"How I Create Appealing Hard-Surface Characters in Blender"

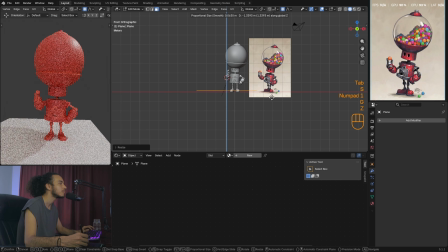(12:10)
I'm going to add a curved plane now, which I'm going to place underneath at the back of my model,
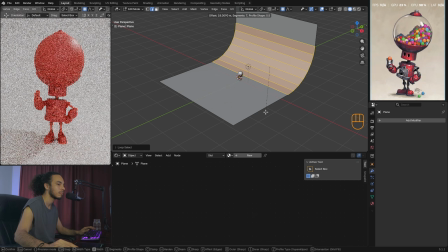(12:15)
and that's something that's very commonly done so the model feels integrated into the scene,
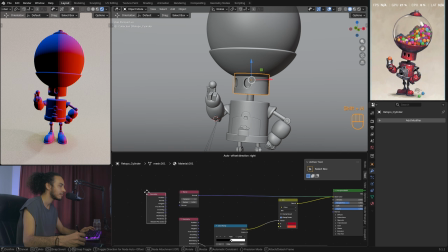(12:21)
so it doesn't feel like it's floating. And now, to give my material even more contrast,
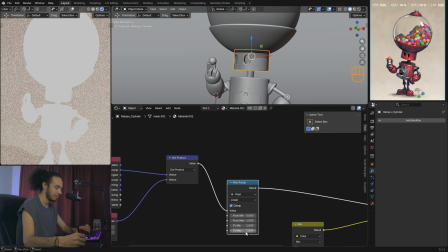(12:27)
I'm going to make the edges look worn out and reveal the material underneath, which would be completely metallic.
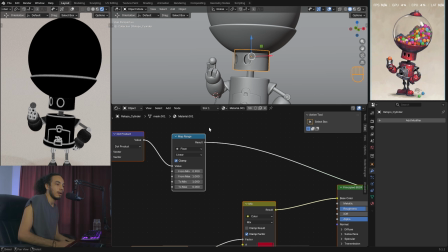(12:34)
For that, I use a geometry node, I use the bevel node, and I mix them using a dot product.
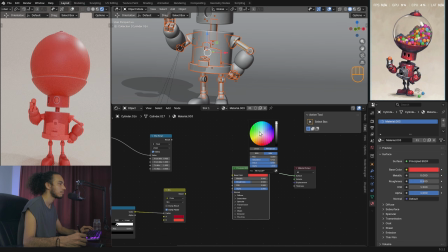(12:40)
This can be a slightly technical process, but as you can see, it generates this worn out effect on the edges.
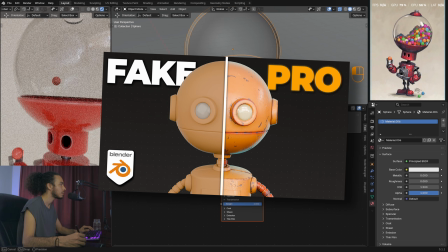(12:46)
And if you want to see exactly how this whole process is done, I'll leave my video here on how to create professional materials for hard surface models.
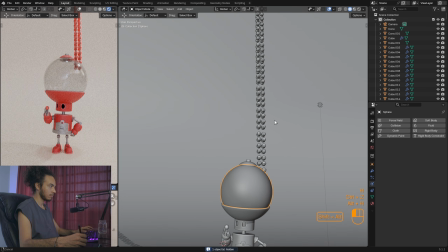(12:56)
Okay, great. Now let's continue with a fun part, which is putting the little balls inside the glass container.
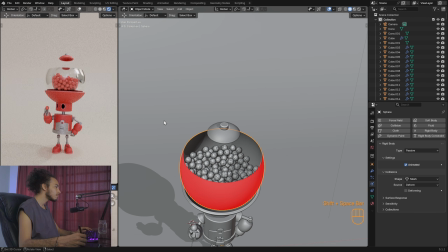(13:02)
This seems easy, but initially during the stream, I tried several things and couldn't get it to work, so I had to do it after the live stream had already ended.
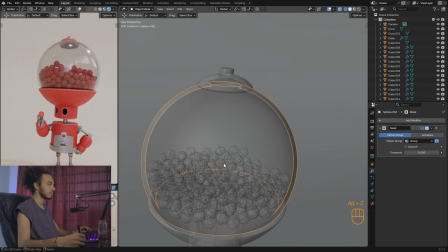(13:11)
This is done with a physics simulation, and there are many tutorials on YouTube explaining how to do it.
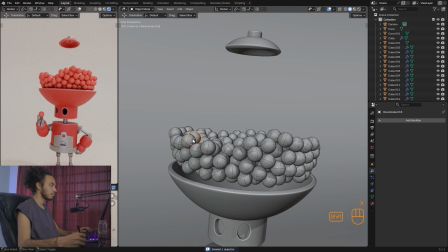(13:17)
Basically, it's simulating how the balls would fall in real life. So, once I finally had the little balls inside the container,
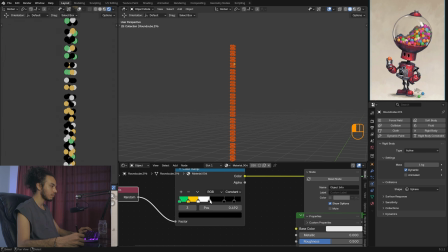(13:25)
I added a random material for different groups of balls so I could get the dynamism we have in the concept image. I did this using a random object info node, mixing it with a color ramp where I selected limited color groups.
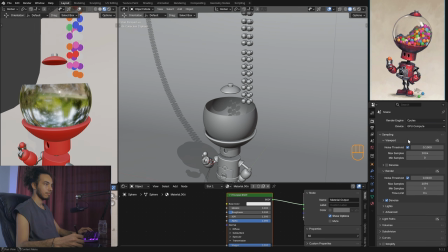(13:39)
And again, once I had these colors, I ran the simulation again.
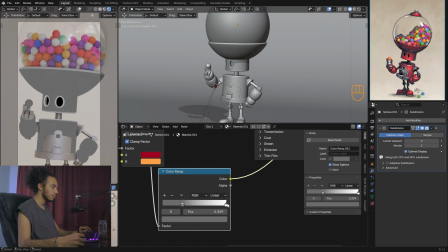(13:44)
And with this, we're practically on the final stretch of the character.
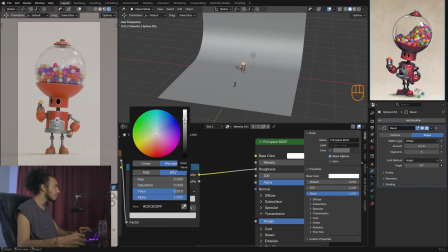(13:48)
I no longer need to build anything new, but rather get everything we've done to read well in the final image.
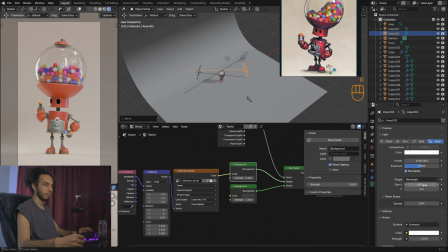(13:55)
Here it was just a matter of finishing up and polishing the material properties. I added a little bit of dirt using an ambient occlusion node,
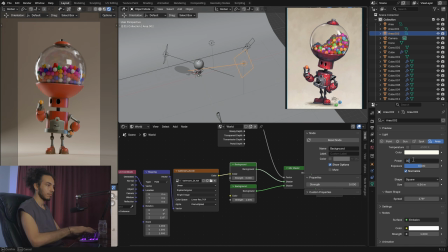(14:03)
improved the lighting by adding a couple of lights, and also added a little bit of noise to the surface of the glass.
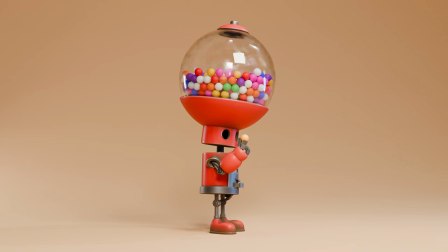(14:09)
And with this, here we have the final result. What's interesting to me is that even though the geometry is still quite simple, the pose, the materials, and the lighting make the character have much more personality than it did at the beginning.
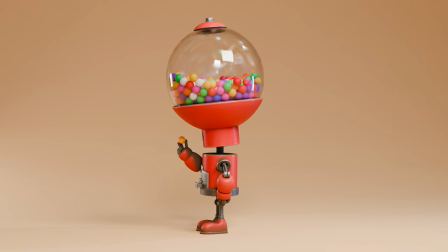(14:23)
I hope you learned something from this video, and I invite you to subscribe because I'll be uploading many more processes like this. Remember that I have a complete Blender course for beginners that I'll leave in the description, and remember that you can also download the files for this model using the other link in the description.
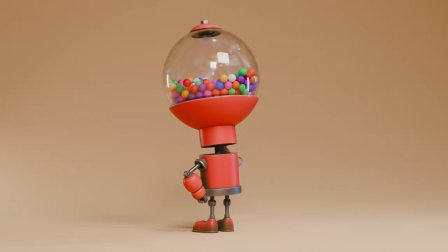(14:40)
I hope you enjoy the process, and I'll see you in the next video.